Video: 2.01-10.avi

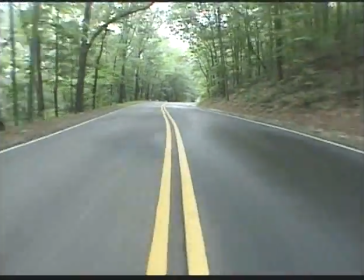The next thing you want to do is try to go on a road that doesn't have much traffic, preferably no traffic at all.
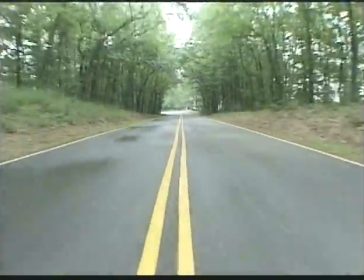Now here's where the secret comes in. The next thing you want to do is reverse the footage using a non-linear edit system.
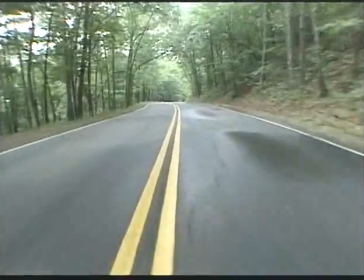In this case, we used a Casablanca. You can use Adobe Premiere or any software program, and voila, you get some backwards footage.
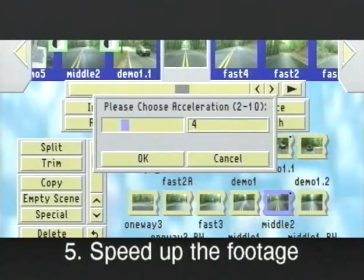But this isn't good enough. You got to speed it up next to have it really impressive. Again, we use the non-linear edit system to speed it up, and this is the look you get.
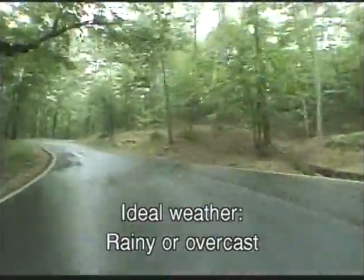Now, ideally, you want to do this kind of footage on rainy or overcast days.
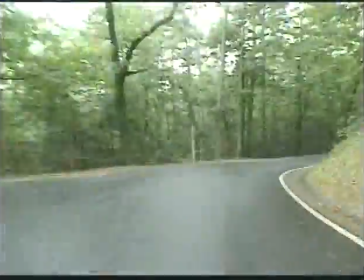You'll get a great look, and most importantly, you don't have to worry about endangering your camera by putting it on the hood.
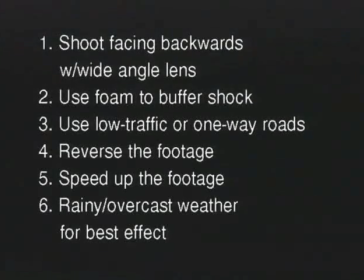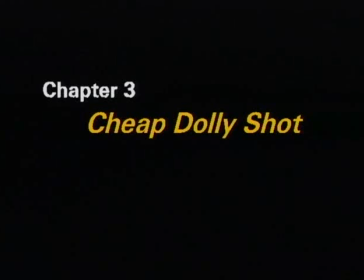I love gimmicks and gadgets in video. There are so many things that you can do on the cheap, and if I can figure out a way to do an XYZ shot, more inexpensively, then it's so much the better.
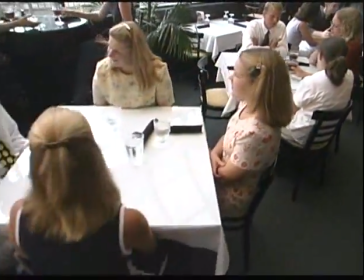An example of this is the wheelchair or big
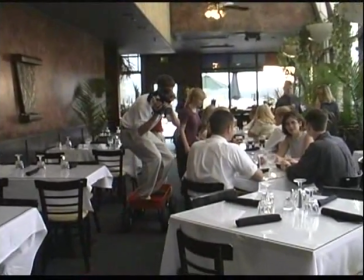wheelbarrow or little red wagon used by a lot of videographers to get a nice dolly shot. Go a wide angle on the front and you move through. And there's a lot of purists out there that say, well, that just doesn't look as good as setting up a real dolly.
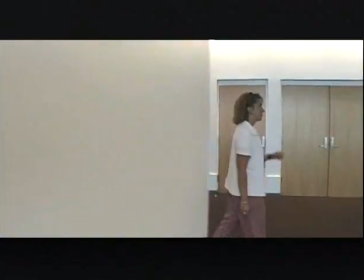Yeah, but it captures people's attention and it's different.
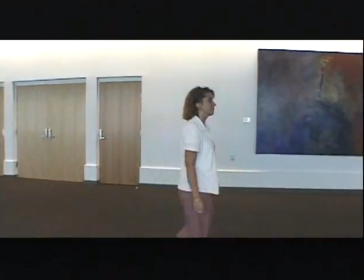And the zoom lens, of course, is not a replacement for moving a camera in different positions.
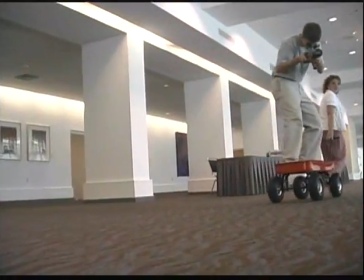Some videographers think it is. Well, just to remind yourself,
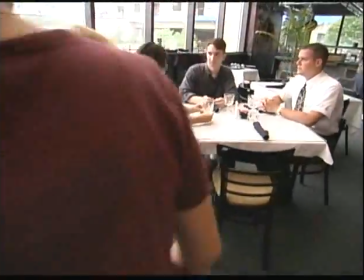zoom in on an object in a room and take that same thing and go forward with a dolly on the bottom of your tripod or a wheelchair holding the camera and see the different kind of image that you get.
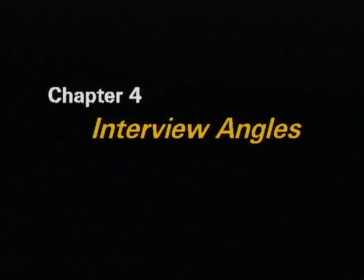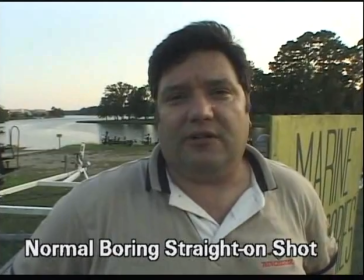My challenge to you is the next time you go out interviewing somebody, take it away from the normal, boring, straight-on shot.
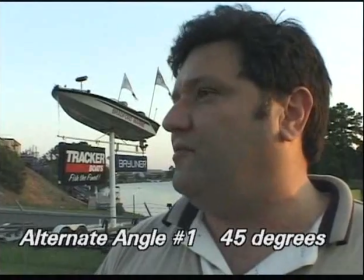There are many different angles you can get to be creative. 45-degree angle is the most common. We like to try the 45-45 angle, which moves 45 to the side and 45 down.
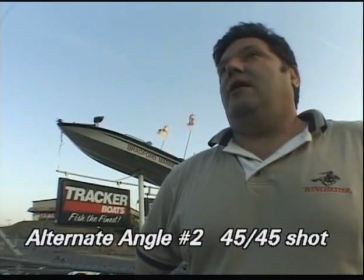Not only is this good, it allows you to get things in the background that also tell a story, in this case, the boat.
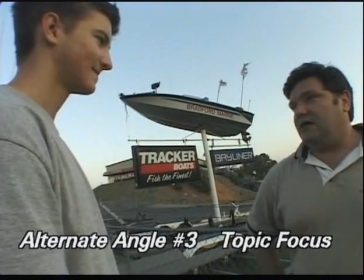Here's another alternative angle using the interviewer in the shot at the same time.
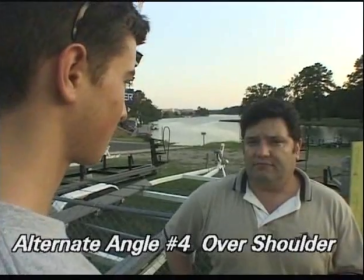And alternative angle number 4 has, of course, the interviewer's just side angle.
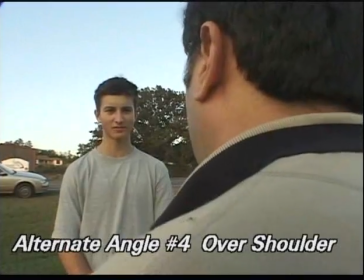If you can tell the story and get these different angles, you'll be doing good and you'll be creative.
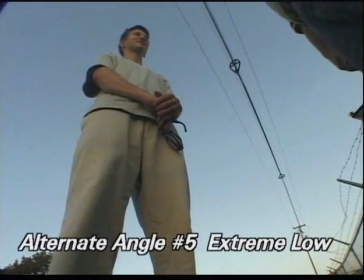Sometimes we even like to put the camera on the ground and get these as cutaways, and it just makes for a much more interesting videotape.
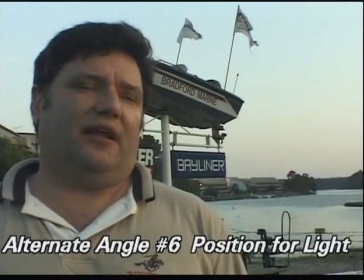Practice these when you're not on the job and you're going to be a lot better.
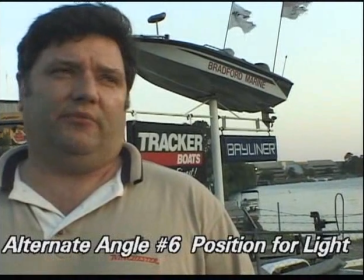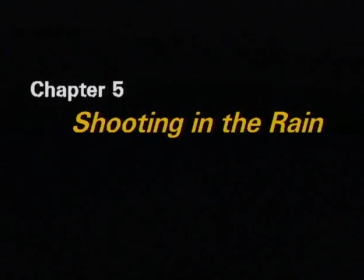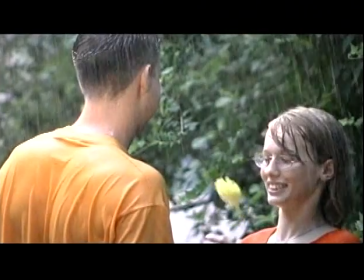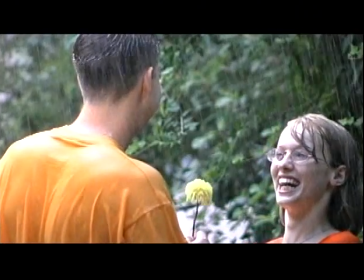Shooting in rain, either artificial or real, can give you some fabulous effects if you know how to do it properly.
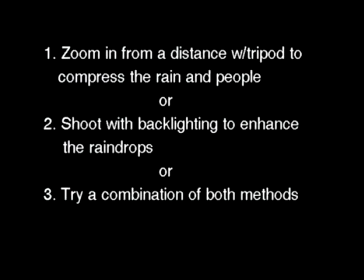Just zoom in from a distance with a tripod to compress the rain, or shoot with a little bit of backlighting to enhance, or a combination of both.
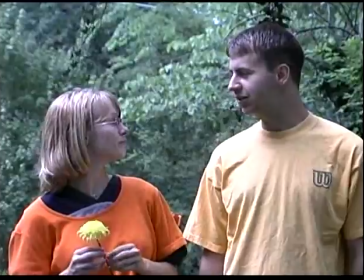Here we haven't done either. It's raining a little bit, but you can't see because we're not zoomed in from afar or the rain isn't backlit.
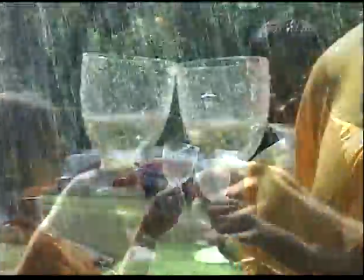Here's the effect where there's some backlighting and we did it in slow motion.
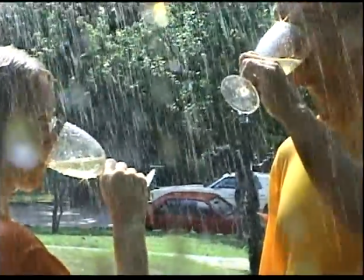Speeding it up doesn't look quite as effective.
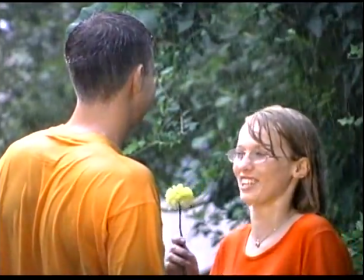And we also use the automotive spotlight we talked about earlier to highlight the faces.
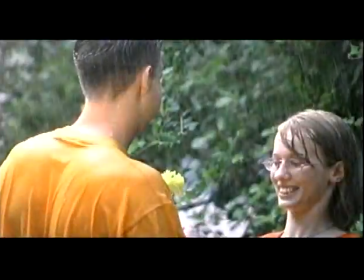When you put it all together, it looks like this.